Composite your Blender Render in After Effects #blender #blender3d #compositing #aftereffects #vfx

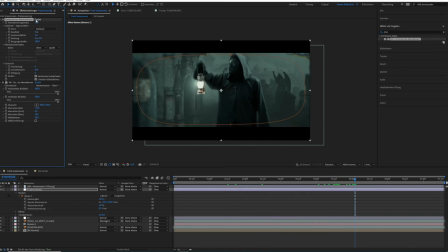1476s
Maybe we can bring this down to like 10 so the sharpness is not that intense. But we just create some sort of imperfections,
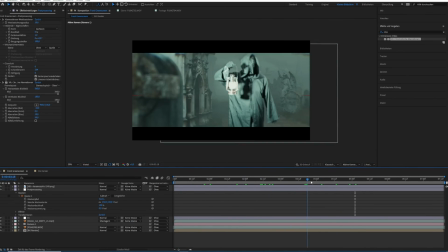1484s
and this is what compositing is all about, just to make the footage match and feel a little bit more organic.
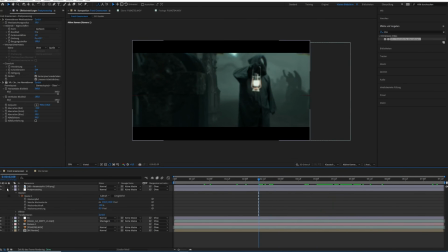1490s
At least this is my definition of compositing at this stage when you're doing green screen compositing.
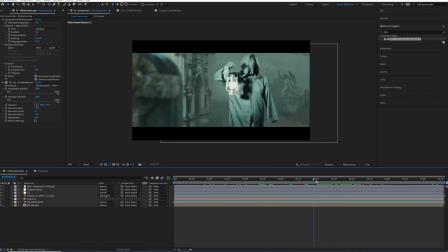1495s
You know, create the illusion that this was really filmed with old vintage lenses.
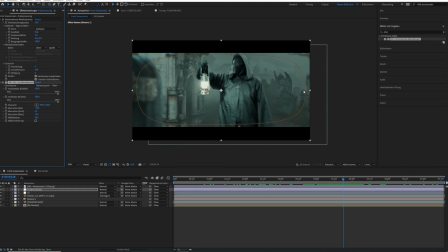1500s
Be a little bit aware of the effect. So as you can see, we got some problems here. So maybe we have to change that to stereo. And yeah, we get some sort of imperfections.
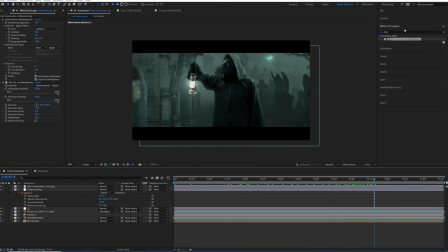1513s
Okay, and we could, for example, do once again the old Andrew Kramer effect, and we could search for curves. Put this onto our post-processing, and for example, just darken this a little bit to get some sort of vignetting, just very slightly.
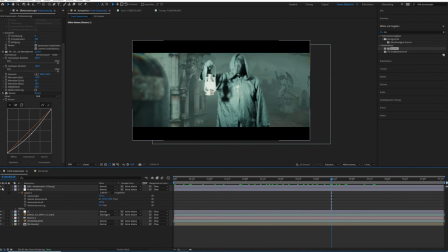1529s
But this way, if we just enable that before and after, it's a nice little effect.
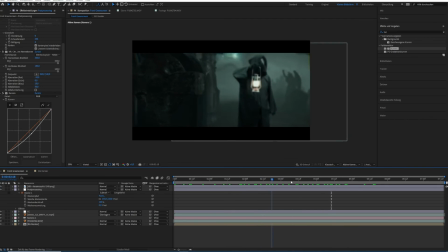1536s
But really, this is really like we're already doing the job, and this is really fine-tuning it on a very peaky level.
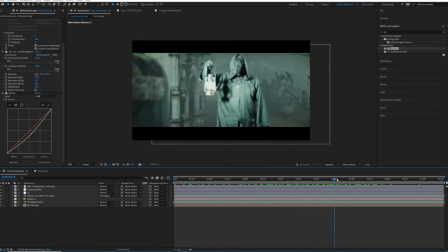1545s
And some of you just don't like these effects, but I tend to like this one. And yeah, I think we are like close to the finish line.
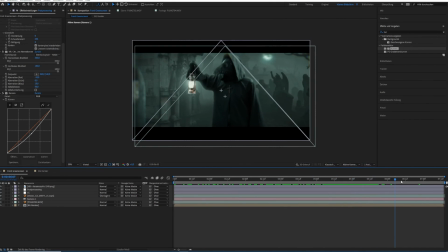1554s
There's so much more we can do. And what I did, for example, I mean, if you have the budget, you can of course do some flaring.
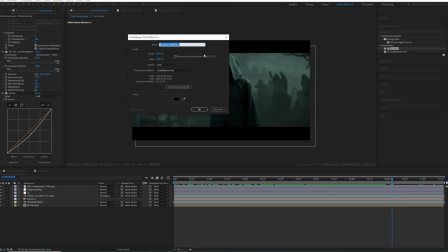1562s
So for example, we could create a new solid. We call this optical flares.
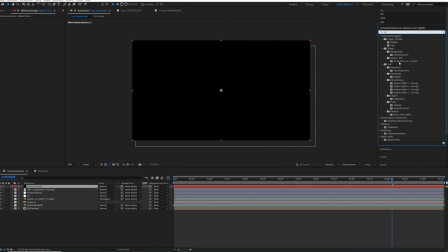1571s
And once again, you can use Video Copilot. Pricey add-on for like, I think $100, but it's totally worth it.
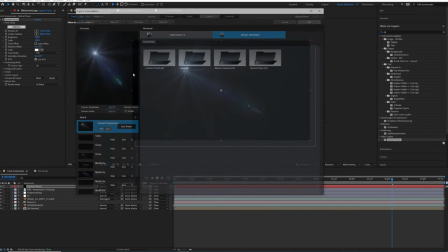1579s
And we can go up into options, for example, and search for a nice flare.
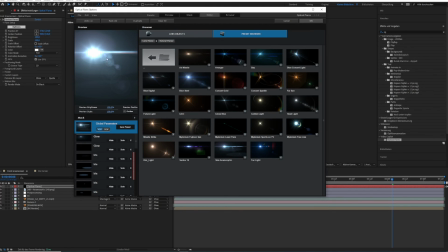1584s
Maybe we go up with this anamorphic one, and maybe we can kill some of the very prominent effects.
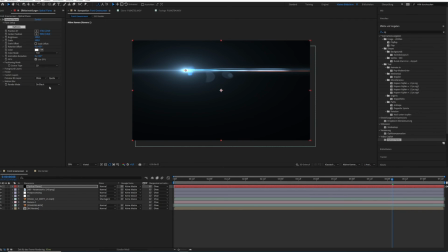1593s
And then we can put this one to the rendered mode on transparent and put this into place.
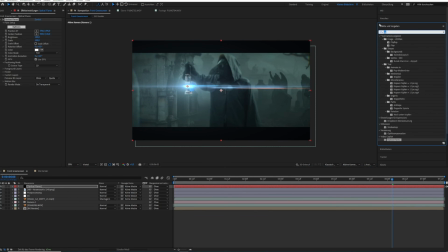1600s
And of course, this one needs to be blurred out as well. Maybe like 12, I don't know. And then bring down the brightness and bring down the color, by the way, because this one should be more of a whitish color.
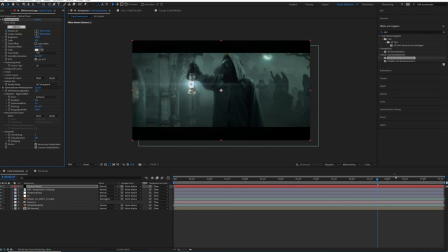1614s
And we have to animate our flares. So like we would do with the point light in Blender, we would have to animate our flare.
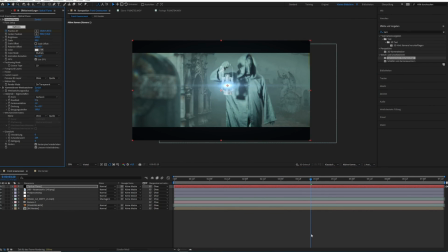1624s
But yeah, you get the idea.
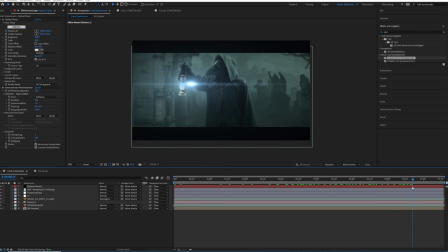1626s
We can just do some sort of cheap tricks on that, and we can do some flaring, and it may or may not look cool. It's up to you. It's a little bit subjective whether you like that or not. I tend to not like this one, so let's kill this.
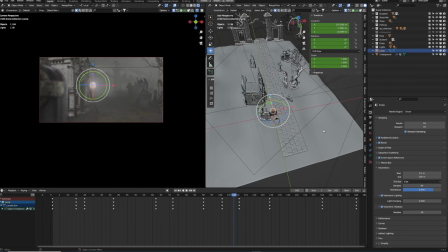1642s
And let me show you what I did. Okay, so what I did was creating another layer with only the point light. And I changed the point light from a point light to being an area light. And this way I get kind of like this nice beam. And what I did was I was just,
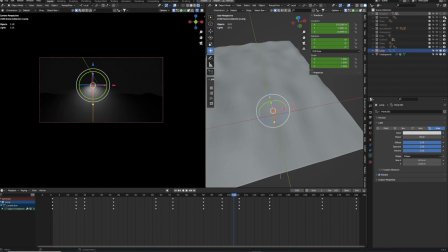1659s
turning off all the layers except for our beam light and rendered
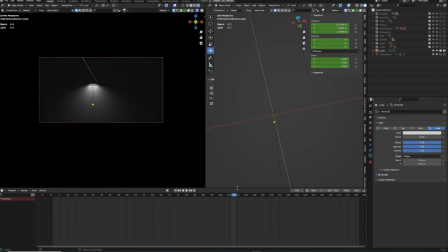1664s
only like this version out with a PNG sequence with alpha channel, of course. So I could add this one to our layer and then put this as an overlay over our green screen footage. So let me show you how this looks. So we can
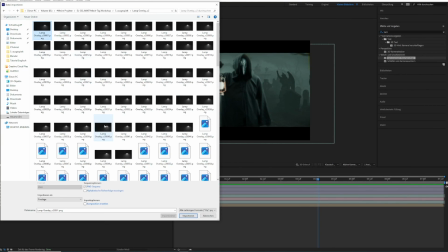1680s
import this lamp overlay and import this as a PNG sequence, pretty important.
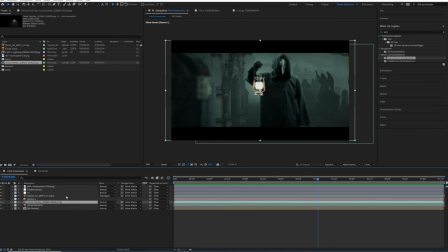1688s
And then put this one over our pest doctor and set this one to add. And we can just bring down the opacity to maybe like 50 or something. And we can create a nice lantern effect.
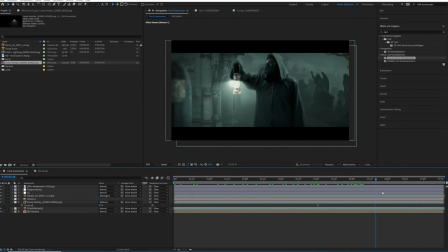1704s
I mean, this is not properly animated in Blender, I guess, so we would have to change that. But you get the idea, right? So we could, for example, bring this down even further so it's not too bright.
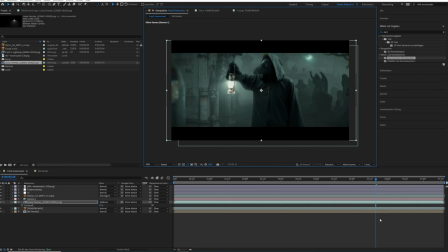1716s
And maybe change that a little bit so that our lamp feels a little bit better integrated.